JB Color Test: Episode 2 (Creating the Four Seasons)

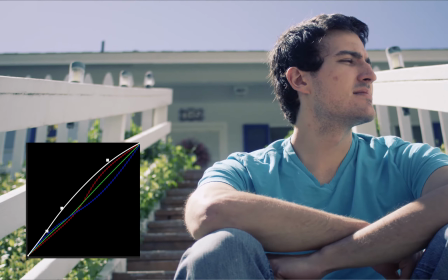0s
If you tuned into the last video, I shot some raw footage and tried to give it a look. Today, I'll be enhancing that footage with seasonal colors.
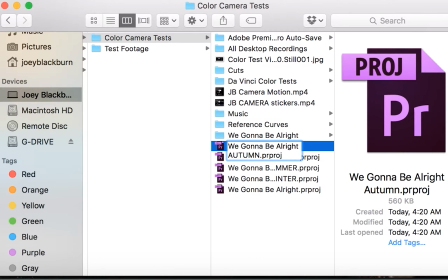8s
First off, I'll be editing in Adobe Premiere, and I decided it a little bit crazy but necessary for the sake of this video that I make a project file for each season, autumn, spring, summer, winter, as well as a fifth project where all the footage will be flat so you can see what we started out with, or so you can see what the flat image looks like versus the final image.
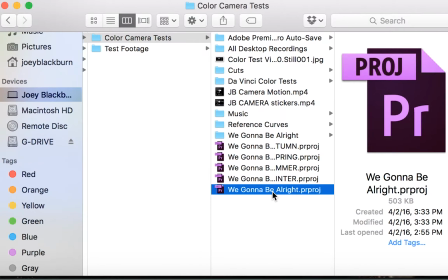24s
I'm not sure I'll use all 5 of these project files, but it'll be nice to have them.
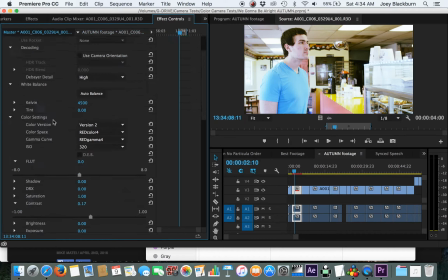28s
My intention was to make these colors more like autumn, which would mean more autumn colors, like a little bit of red in the footage.
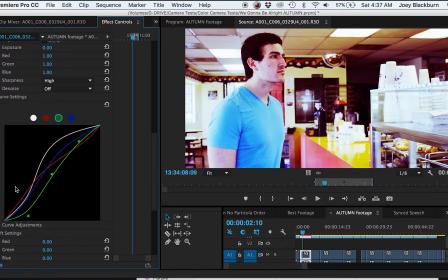35s
Now on top of that, I want to make the footage look amazing as well as look like autumn, and adding the right amount of contrast to do it.
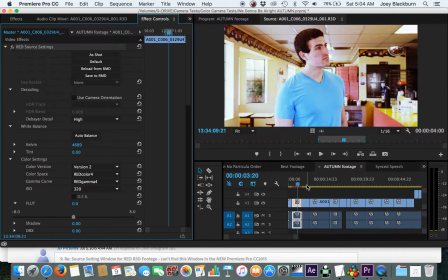42s
One of the clearest attributes of this curve to me is that when the red is above the Luma curve in the mids and darks,
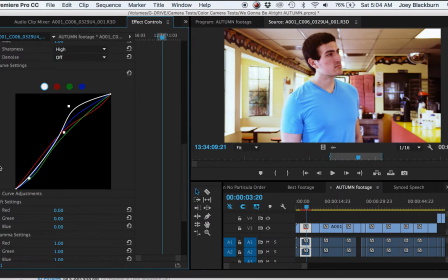50s
this is what gives the autumn look because it brings the reds out of the light and dark shadows,
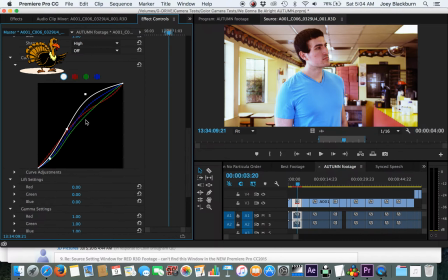54s
which gives a feeling of festivities such as Thanksgiving. Next thing you'll need to know is how to copy-paste these attributes to other clips.
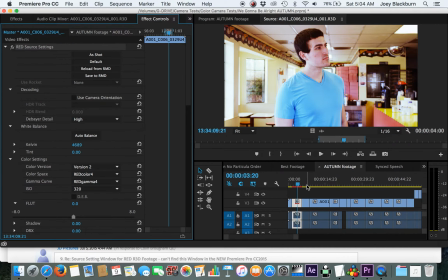62s
You have to copy-paste the red source settings in the Master tab under the Effects control.
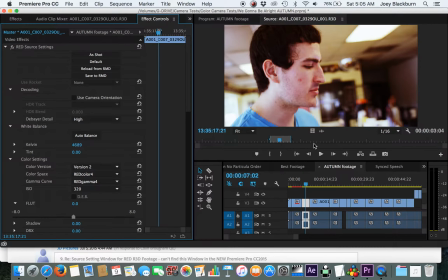66s
This is where Premiere secretly keeps all their metadata. It's this easy, copy-paste, bam, that looks amazing.
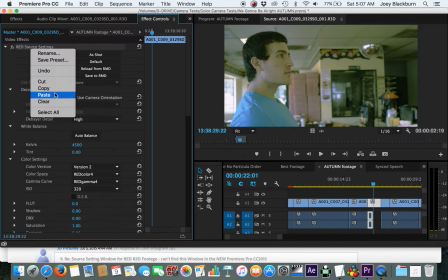73s
I made little changes to other clips, but no matter what, the reds were always strong in the light and dark shadows.
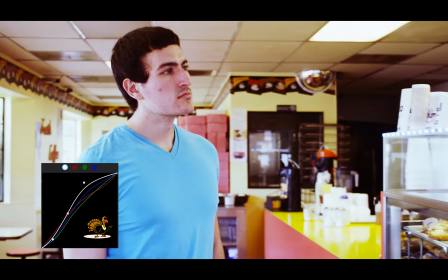79s
Now here's all the final footage with the applied color setting.
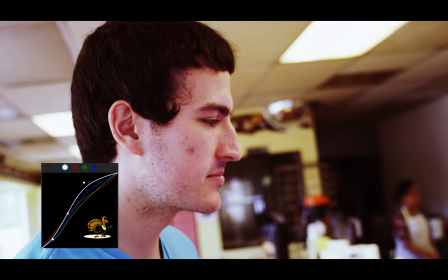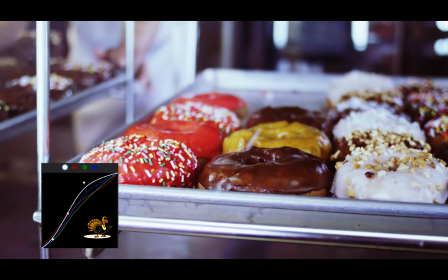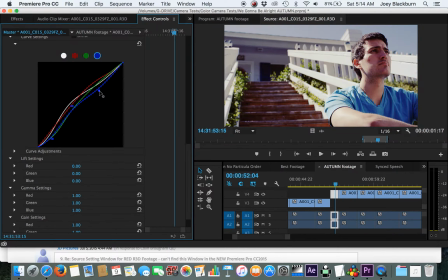94s
On this scene, I'm going to make it look like summer. The first rule of the curves is that if you want to keep it simple, you can make the scene less contrasty just with the Luma curve. Give it a belly, pointed up. This makes everything in the middle of the light spectrum bloom and gives a closeness to everything that is dark and everything that is bright.
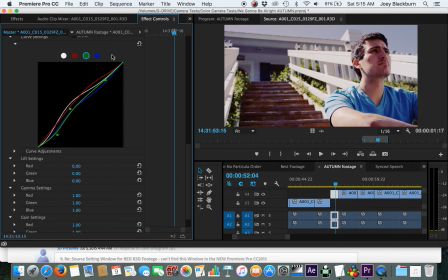110s
Explaining this curve is a little more complicated, but I think the most important aspects were to keep the blue curve least strongest.
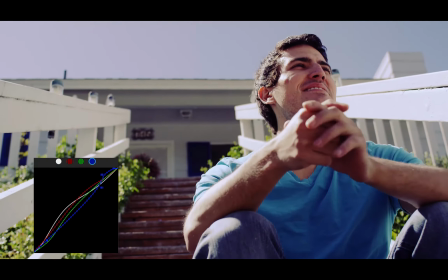117s
Doing this allows for the yellowish colors to complement the skin palette. Red and Luma was high for brightness and warmth.
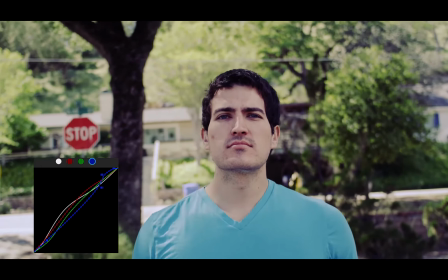124s
Dipping the green in the very dark areas may not seem like much, but it is used to clear any shadows of green pollution.
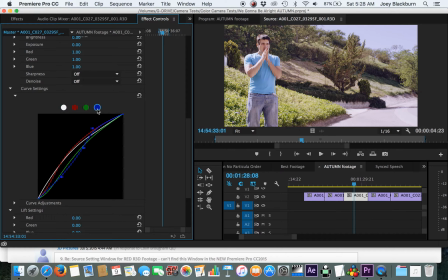134s
For Finding Winter, I brought all of the lines together to give a very cold feeling. Nothing was hugely dominant, but blue was strong in both the shadows and the highlights for gloom, but dropped under red and white in the mids, so there was still some blooming going on in the skin tones.
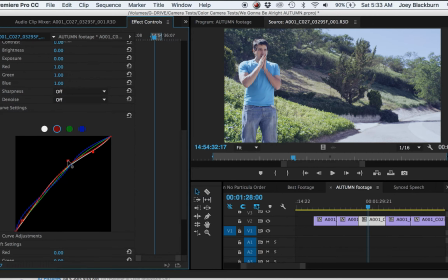152s
Otherwise, the skin wouldn't pop quite so much. Also, it was important to keep green fairly neutral.
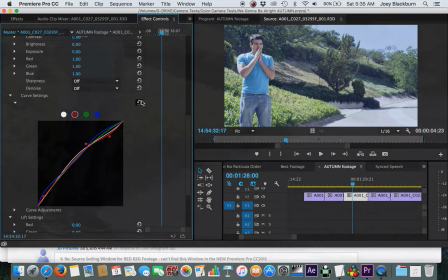158s
Red, blue, and Luma can be adjusted pretty dramatically at times without major change, but green is always a very sensitive color.
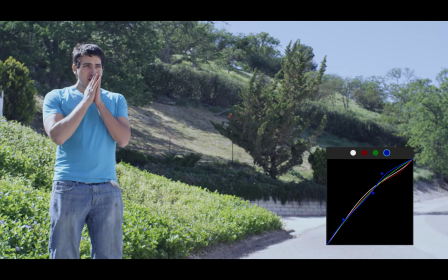165s
One wrong way or another and your footage will either be really green or really pinkish purple.
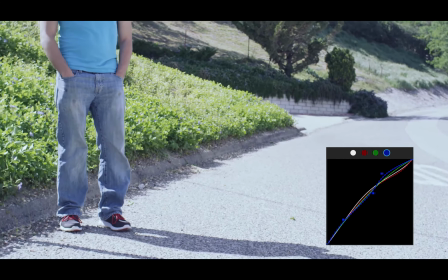171s
But I think part of maintaining a cold feeling is that the color range is not very huge.
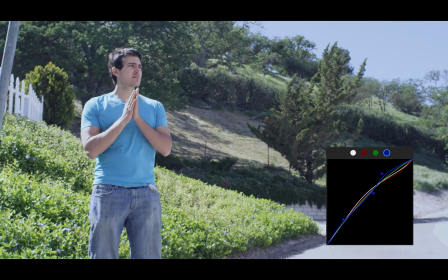176s
Our curves are very constricted. It's like the cold, restricted feeling of being at a winter park. When I pasted the same attributes to this clip, the whites blew out.
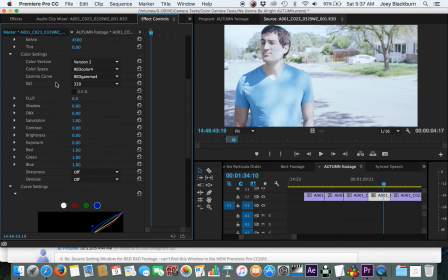184s
We can fix that without too much work. Since the colors are probably right, let's see if we can adjust the Luma to get it where we want it.
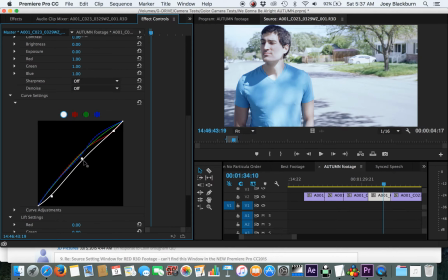191s
This looks like it was an exposure issue, meaning the exposure was probably different between the clip we just graded and this one.
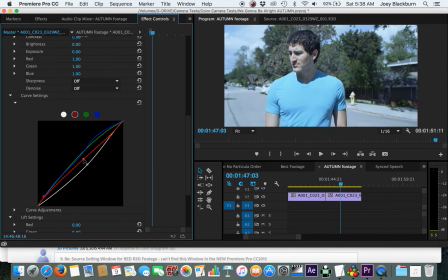198s
We can bring down the Luma while still giving some contrast, and bring down the reds as well to give a little more color to the skin.
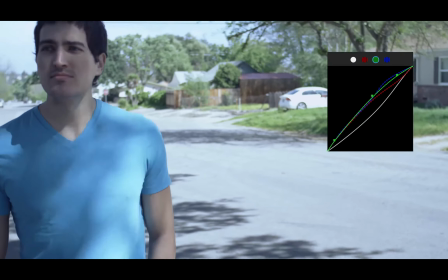206s
That wasn't too painful and still looks like a winter day.